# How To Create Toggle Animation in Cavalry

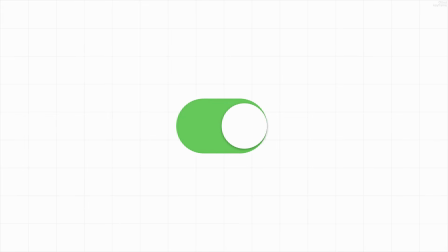To create this Apple toggle animation in Cavalry, we need two elements, a base and a circle.
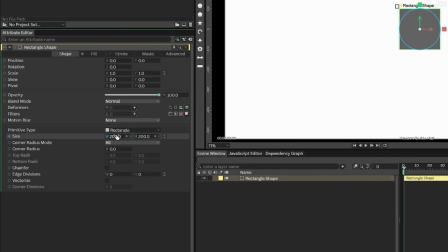To create the base, we can first start off by adding a rectangle and sizing it up to 390 by 235. Then increasing the corner radius to half of its height, which you can do by the following.
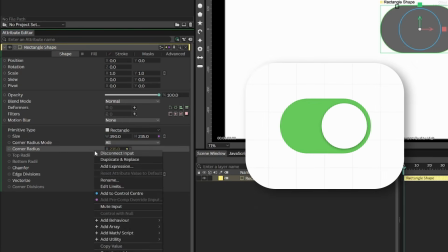Now, all of this is done so that we can later animate it like so.
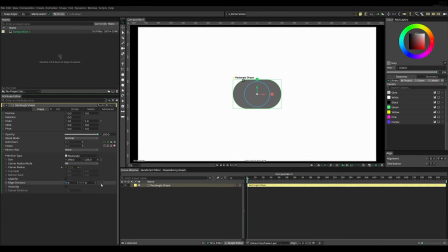Now, once you've done that, we can go ahead and fill the color in with some green. In this case, we're using this color code right here. And before moving on to the next shape, we can go ahead and add a filter called inner shadow. Right now it's very strong,
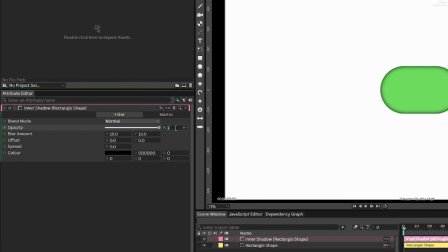and in motion design it's important to not overdo things since good design often goes unnoticed, so reduce that a bit.
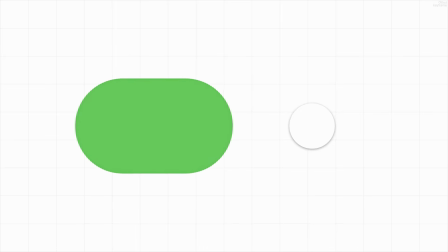And we're now done with the base and can move on to the circle.
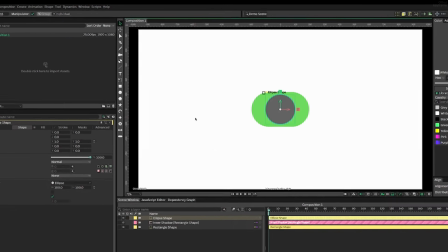To create this, well, we need to add a circle and then color it white, and we can now do a few adjustments.
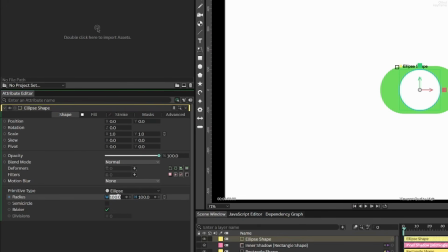First of all, I like to scale it down a bit by setting the radius to something like 97.5, and then we need to, of course, change the position so it's not in the center. I set it at 77.5 for this animation.
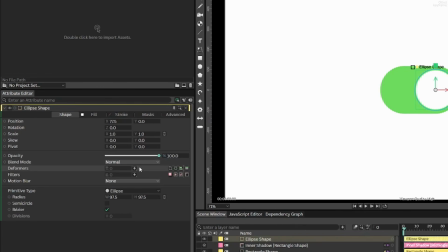Now, it looks a little flat right now, so you can go ahead and add a filter, not inner shadow, but drop shadow for this one.
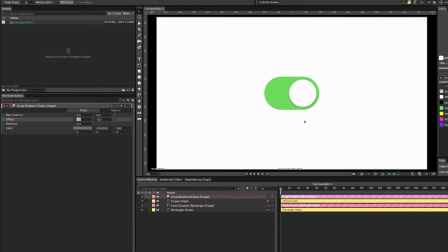And for this one, you can change the offset to 0 and -3. And once we're done with that, we can now finally animate it.
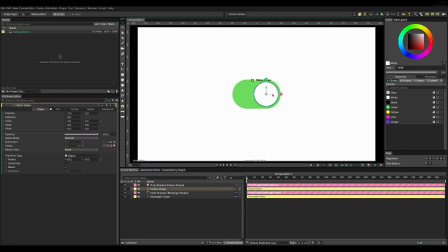To do this, we need to change the position of this ellipse shape right here. So we can go ahead and move the playhead maybe 20 frames ahead so that we don't start immediately.
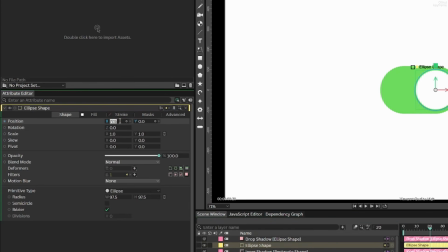Then we can set the keyframe to a position of
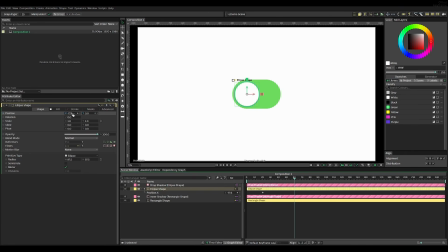-77.5 and then move it maybe 40 frames ahead, and then just simply remove this minus to sort of mirror its position.
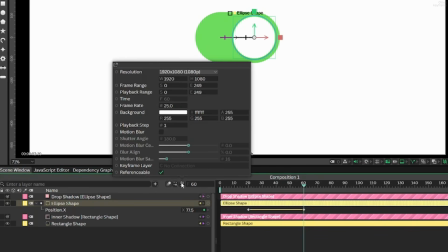Now we have an animation, but first let's go ahead and set the frame rate to 60.
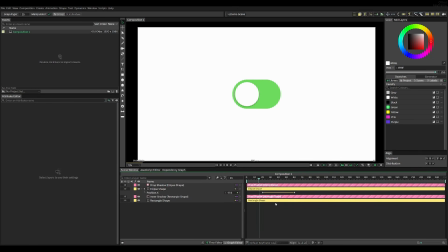And playing the animation, we can see it's completely linear and very unnatural.
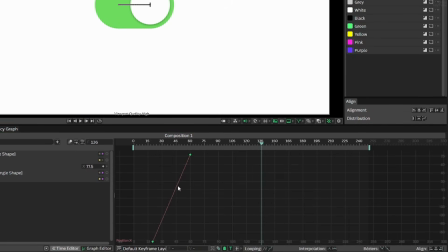And we can fix that by selecting all keyframes and then going into the graph editor to add some Bezier key interpolation. And what we can do here is change the handles here until we get something more natural that eases in and eases out,
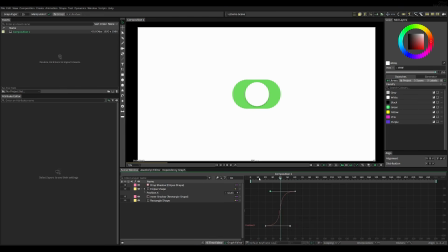sort of like in the real world. And playing this animation, we can see it's good, but we can utilize this animation technique where we sort of overshoot the animation so that it sort of moves past the final state and then goes back. And that gives this nice effect, but we still don't have any color change.
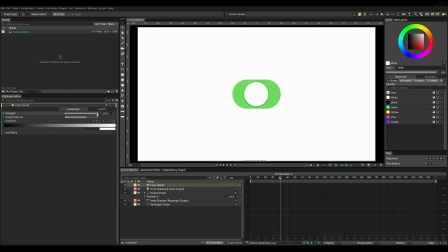So let's fix that by adding a color blend layer. Now what this will do is it will change the output of the color based on what strength we're giving.
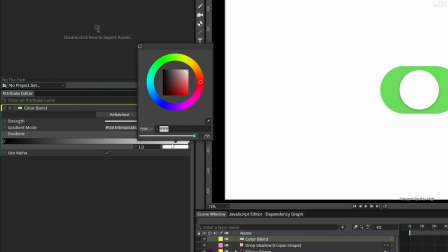So for example, on 100%, we can set it to this green color we used before, and then on the 0%, we can change it to a gray color, in this case, this hex code. And now it will change the output depending on the strength. So we can connect that up to the rectangle shape's fill color.
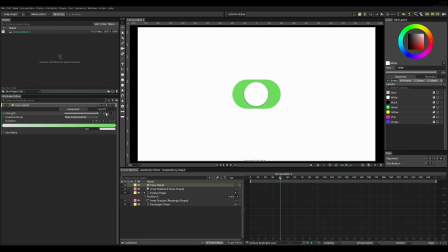And now you'll see that by just changing this slider, we get a nice transition between the two states.
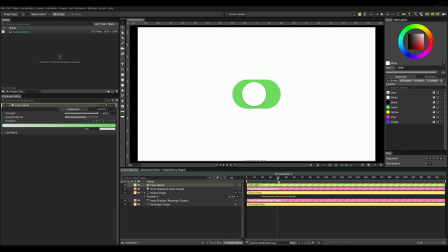However, I feel like I actually just wanted to change in one frame.
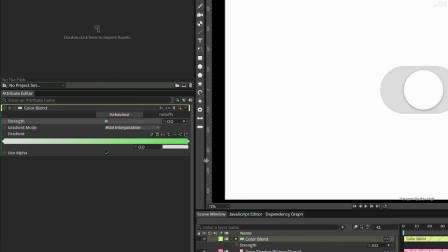We can do that by setting the frame to 40, then adding a keyframe at 0%, then moving it to frame 41, and then just setting it to 100%.
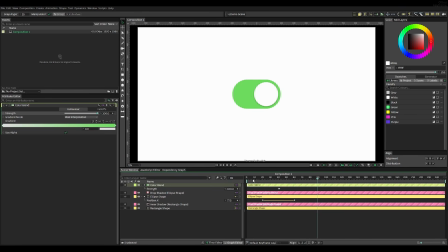And why exactly frame 40? Well, that's because that's where the speed of the animation is the highest, so it sort of becomes seamless, like a match cut.
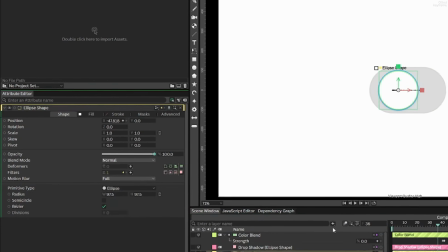Next up, we can add some motion blur to the ellipse shape here, and we can play the animation and you'll see no motion blur.
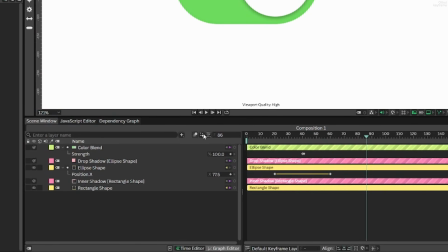That's because you have to enable it right here.
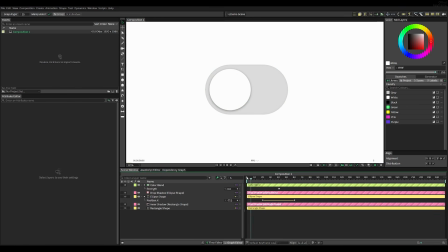And once you've done that, you'll see a subtle motion blur that sort of emphasizes this physical button's velocity. And again here, it's important to not overdo the motion blur. And the standard amount is good for this project,
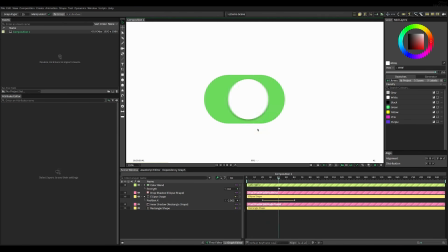and we can also enable the motion blur for the other base rectangle here, since we're also going to move that soon as well.
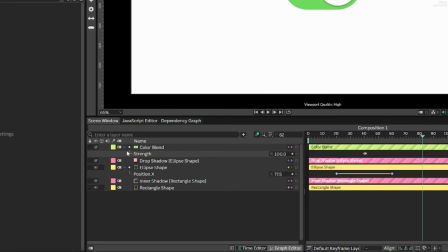Now, once you're done with that, we can take a look at the layers here and see they're a little cluttered.